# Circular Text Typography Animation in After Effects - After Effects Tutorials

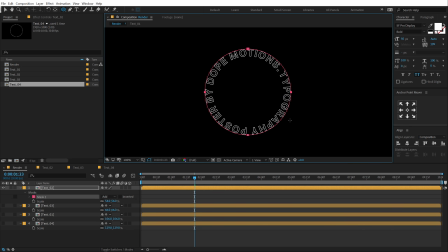493s
So hold Control and Shift, and let's create a proper shape. I'm gonna just keep it somewhere around there.
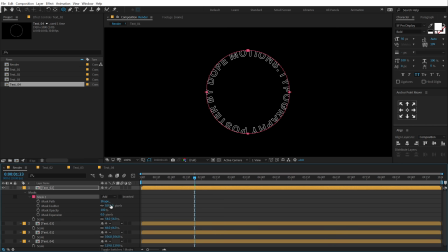500s
And then I'm gonna go into the mask feather property, and let's feather this up somewhere around, let's go to 60. Also, what I can do is, if I'm not satisfied with the look, I can play around with the mask expansion.
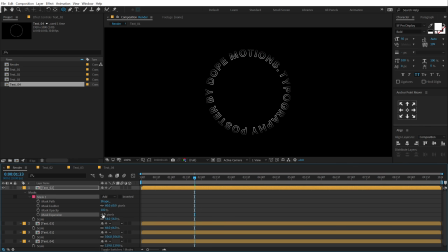514s
So I can hit Control Shift Edge to hide the mask control layers and, you know, see the results. And that is looking pretty good. Minus 20 works for me.
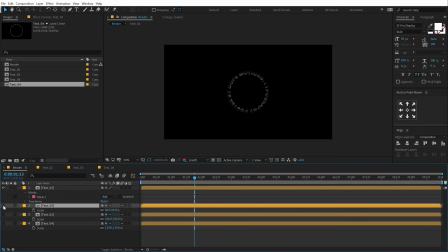525s
So now what I'm going to do is select the mask one, hit Control C, select this third text that we have, that is this one, hit Control V, and there we have copy pasted our mask.
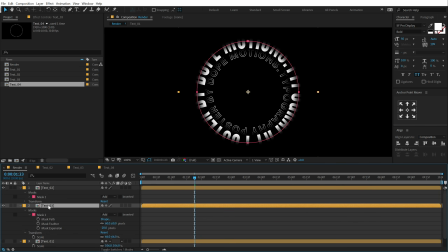534s
And all I have to do is hit U 2 times to reveal all the properties and play around with the expansion.
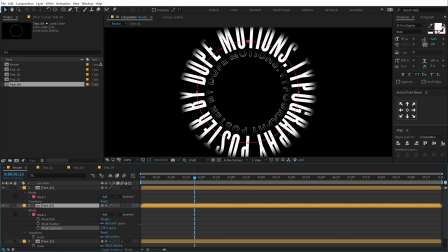540s
So depending on the look I'm going for, I can just keep it somewhere around there maybe, and play around with the feather a bit. And that looks pretty good. And this helps us to develop a depth into our typography.
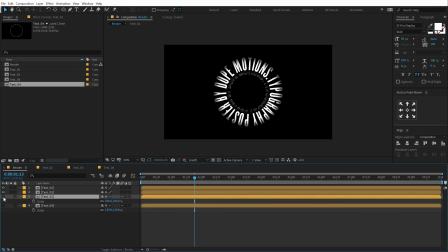555s
So again, I can select the third text in the line, hit Control V.
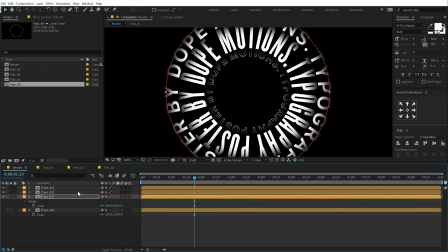561s
So we have our mask, as you can see, and hit U 2 times, and let's adjust the expansion. There we go. And finally, the fourth one again, hit Control V, hit U 2 times.
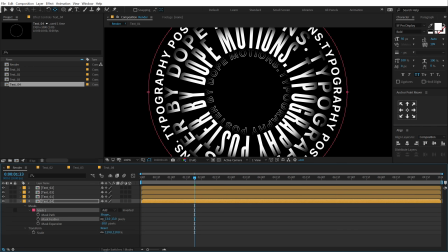577s
This time I'm going to bring down the mask feather and also bring down the expansion. So we get something like so, maybe increase the feather a bit.
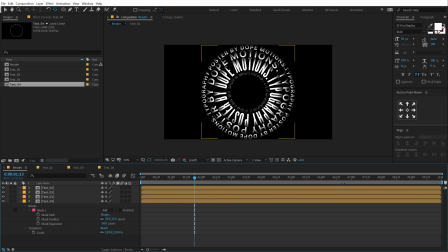590s
And there we go. Right off the bat, you can see we get much more depth into our scene.
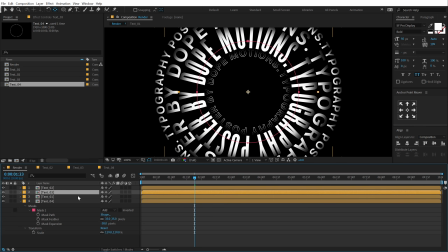594s
Also, I'm gonna actually select the second one right here. Hit U 2 times. Maybe increase the feather a bit.
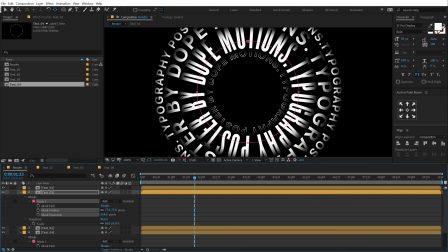602s
More expansion. A bit less. Just like so.
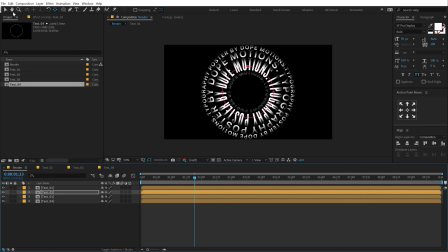606s
And also, we can add some colors to add some nice style and flavor. Make it look sexy. So, let's select the third one. Go into effects and presets. Let's type in fill and double click to apply that up.
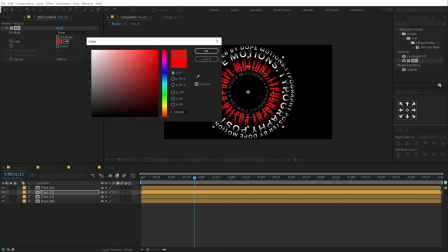624s
I can make it a bit darker, something like that.
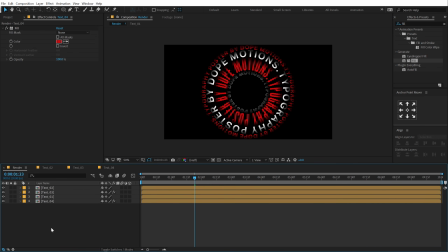631s
Select this, hit Control C, and let's paste this here, Control V. So that is looking pretty good, as you can see. Now we can add some displacement between them to create a much interesting look.
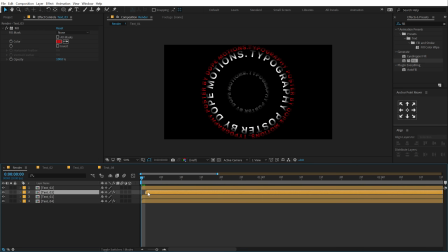646s
So what I'll do is let's move everything like 2 frames forward by each other, so we have a little bit of displacement, as you can see. Maybe a bit more. I think we can go for 3 frames. So
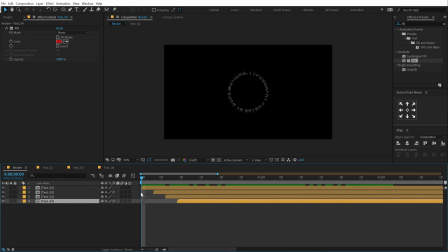665s
1 2 3 1 2 3. Have this nice displacement. Now at the start you can see it looks pretty weird, so to fix this we can select everything, right click,
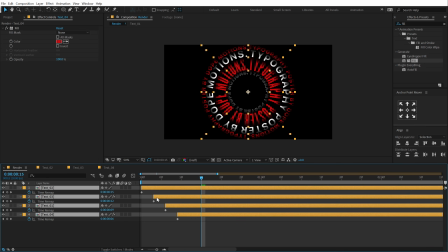672s
time, and enable time remapping, and let's stretch them out just like so.
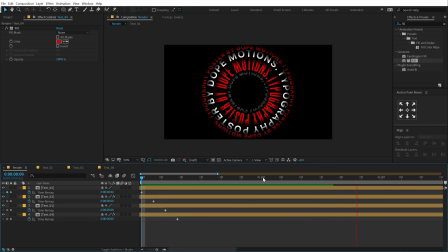679s
So now we have this really nice animation, as you can see. Pretty cool. And finally, to create that in and out, kind of a zoom animation, or kind of an eye effect, you can call it.
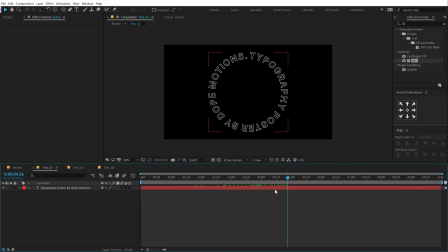694s
I'll go into the text. Let's go to around, let's select the layer, hit U. Let's go around 4 seconds. Select this, hit S, create a keyframe. Go right over here at 5 seconds and 15 frames. Let's go to 5 seconds. Let's scale that up to 110.
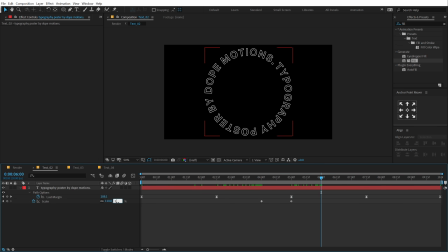714s
Let's go to 6 seconds and bring that down again to 100. Select the keyframes, hit F9. Go into the graph editor and create the same kind of peak that we created last time.
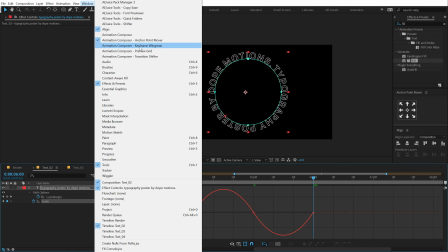726s
But this time I'm going to go into Windows and use the keyframe wingman, which is a free script. I have mentioned the link in the description to download it.
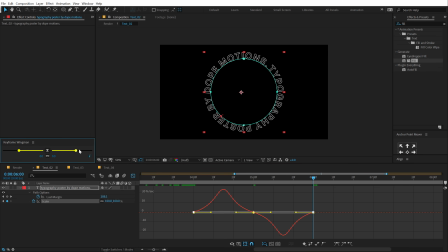734s
So I'll select the keyframes and let's tweak this from here. Just like so. Pretty easy.